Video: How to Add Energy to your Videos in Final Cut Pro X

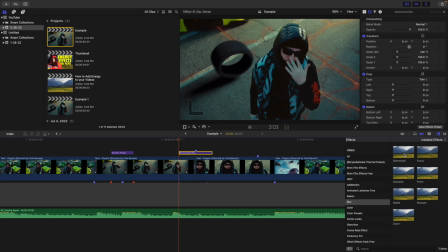[4:17]
So this is kind of transitioning in between two clips. So head over here to blur, take directional blur, and then apply it onto the adjustment layer. Take the amount all the way down, place a keyframe, then go forward as many frames as you want.
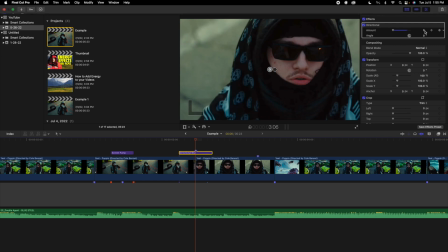[4:29]
So in this case, I'm gonna go forward 1, 2, 3 frames right in between the two clips, and then I'm gonna take the amount and just crank it all the way up as high as I want. Then I'm gonna go forward 1, 2, 3 frames, and then I'm gonna take the amount and turn it all the way down to 0.
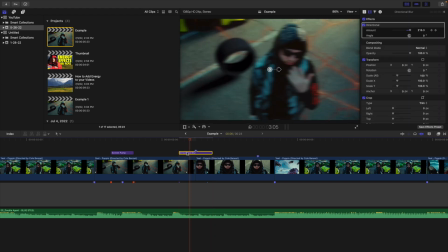[4:43]
So it creates this really cool, if I go frame by frame, this really cool like directional blur transition. Again, this is really good on like loud, you know, beat hits. So I play the video, as you can see, there we go. That just looks really cool.
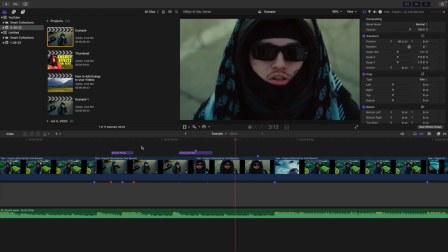[4:54]
It just is a nice little effect, and again, looks really good when you line it up with the beat. The next effect I want to go over is this really cool digital camera effect.
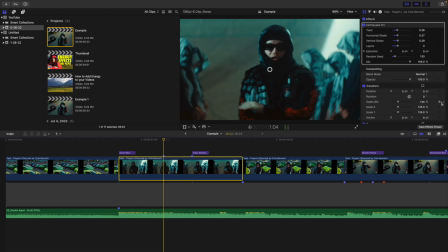[5:01]
So I'm going to kind of like just pick a random spot. I'm going to place a keyframe on scale and position. And I'm just going to go forward 5 frames. So I'm going to go forward 1, 2, 3, 4, 5. And then what I'm going to do is I'm going to increase the scale to as big as I want. So let's say 180.
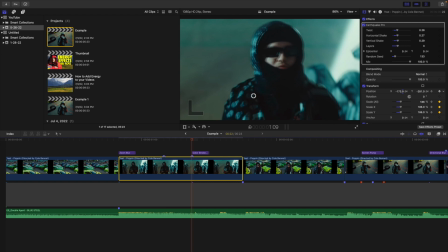[5:15]
Take the y-axis, move it down. And then I'm going to take the x-axis and just move it over. So kind of just in the middle of the clip, just kind of like digitally like zooms in or punches in. So if I play the clip frame by frame, as you can see, it just digitally zooms in. So as you can see, if I play the video, something like this, as you can see, that just looks really cool.
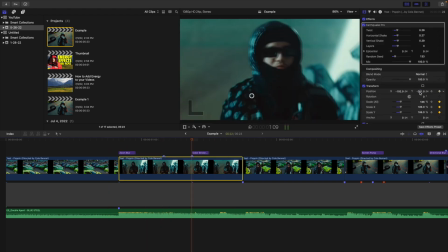[5:31]
Now you can see a little bit of the black background. So we just kind of increase, move the y-axis up, but it's a really cool effect. As you can see, it just digitally zooms in. It's a very cool effect to kind of give a little bit of emphasis on the person. There you go. As you can see, that's just a really cool effect. It just digitally zooms in, and you don't have to do that manually. You can do it all in, you know, post-production.
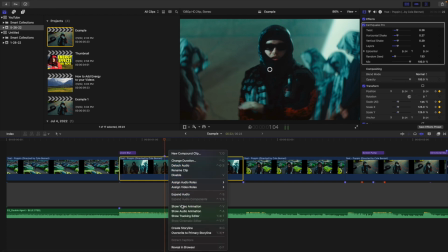[5:51]
So it's a really cool effect. I can also right click and click on show video animations, and then I can have your transform, go to position,
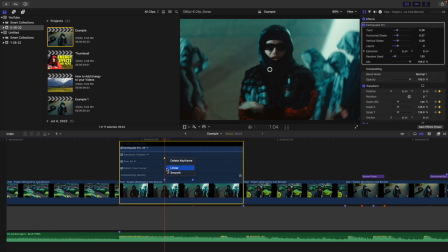[5:58]
and then I can right click on the keyframes and change it to linear or smooth.
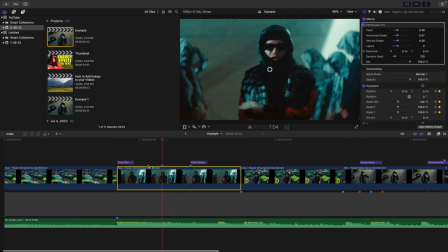[6:01]
So if you want to, you know, if the smooth effect looks a little weird, you can have a more linear and kind of like a straight effect.
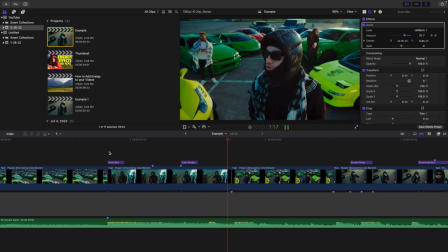[6:08]
Play the video, there you go. It just creates really cool digital zoom in or punch in effect.
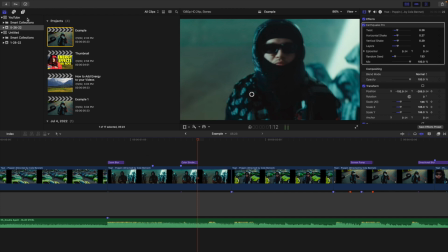[6:13]
Now, if you're doing any kind of like keyframe animations, it's always important to add some sort of motion blur.
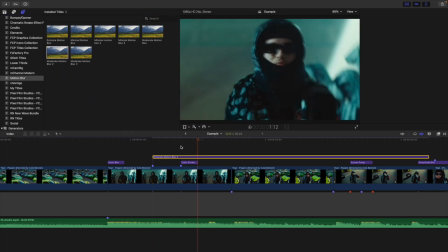[6:18]
So I'm gonna add moderate motion blur too. I'm just gonna place it over top where I actually had the digital camera zoom in.
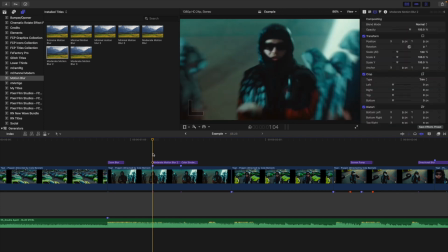[6:24]
Anytime you do any kind of keyframe animation, you wanna add some sort of motion blur. All this is gonna do is gonna add blur to the animation, smooth it out, and make it look a lot nicer. So if I play the video, there we go. You have this really cool digital like punch in or zoom in effect right there. It's a really cool effect and just adds so much energy to the video.
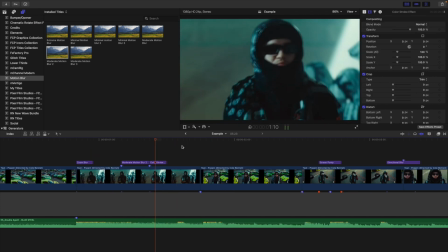[6:41]
The next effect I wanna go over is this really cool like color change, like kind of strobe effect. So I just have an adjustment layer.
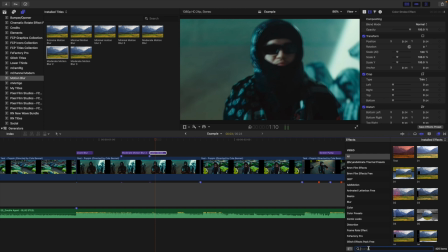[6:47]
I'm gonna do this, head over here to all, and I'm just gonna type in hue and saturation. So I'm gonna add a hue and saturation effect. Now I can't remember if I mentioned this already, but all these kind of like purple things on top of the clip are adjustment layers.
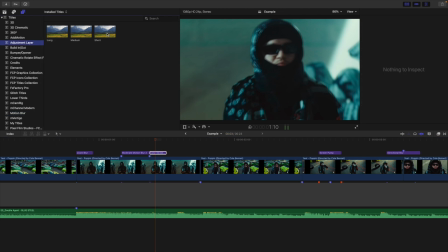[7:00]
So if I head over here to an adjustment layer, all I did was just took this title plugin and place it on top of the clip. It's a free plugin, and I'll make sure to put the link down in the description below, just in case you're wondering what these purple things are. They're just adjustment layers. So I'm gonna add a hue and saturation effect.
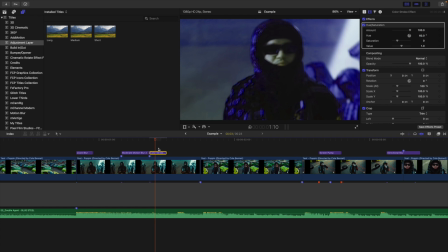[7:14]
I'm just gonna kind of take the hue and turn it to maybe something like blue, and then what I'm gonna do is I'm just gonna copy the adjustment layer with the hue and saturation effect,
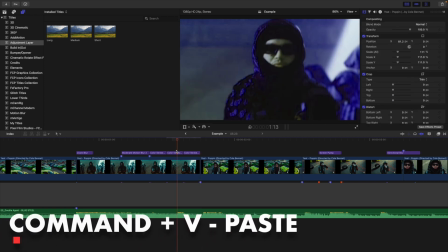[7:21]
paste it 2 times, and then I'm just going to take the color and then change it to something different.
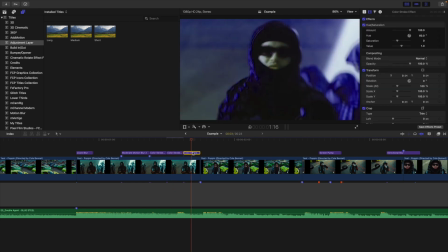[7:26]
So maybe you want something like, it'd be like a red, and then maybe this one we can just go over here and then head to the hue, and we want to change this to like a green effect. So as you can see, you just have these really cool like hue effects, and it kind of creates this really cool kind of color change or kind of color strobe effect.
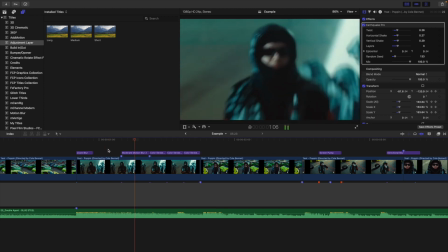[7:40]
So if I play the video, that just looks so cool. You have this like punch in effect, and these have this really cool digital punch in effect, and these really cool kind of like color strobe effect.
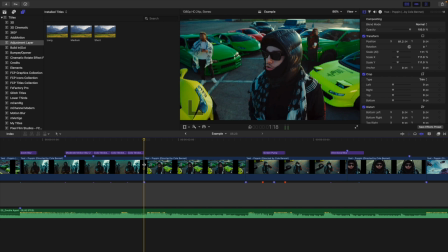[7:48]
This next effect I want to go over is this really cool kind of like random camera handheld effect. So if I play the video, this is what it looks like. It's just a normal shot. Maybe you want kind of like some like random camera like handheld shake effect. Well, there is a plugin or an effect in Final Cut called the handheld effect. And if I just place it onto the clip, it's kind of a little bit random.
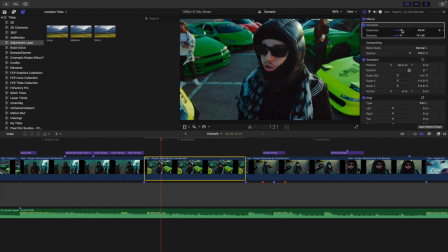[8:06]
So let's just increase the shakiness and kind of increase the distance. There's not a great way of controlling this effect. It's kind of just kind of like random camera handheld effect. So if I play the video, this is what it looks like. As you can see, it just gives the video a little more life and makes it kind of look like it's handheld.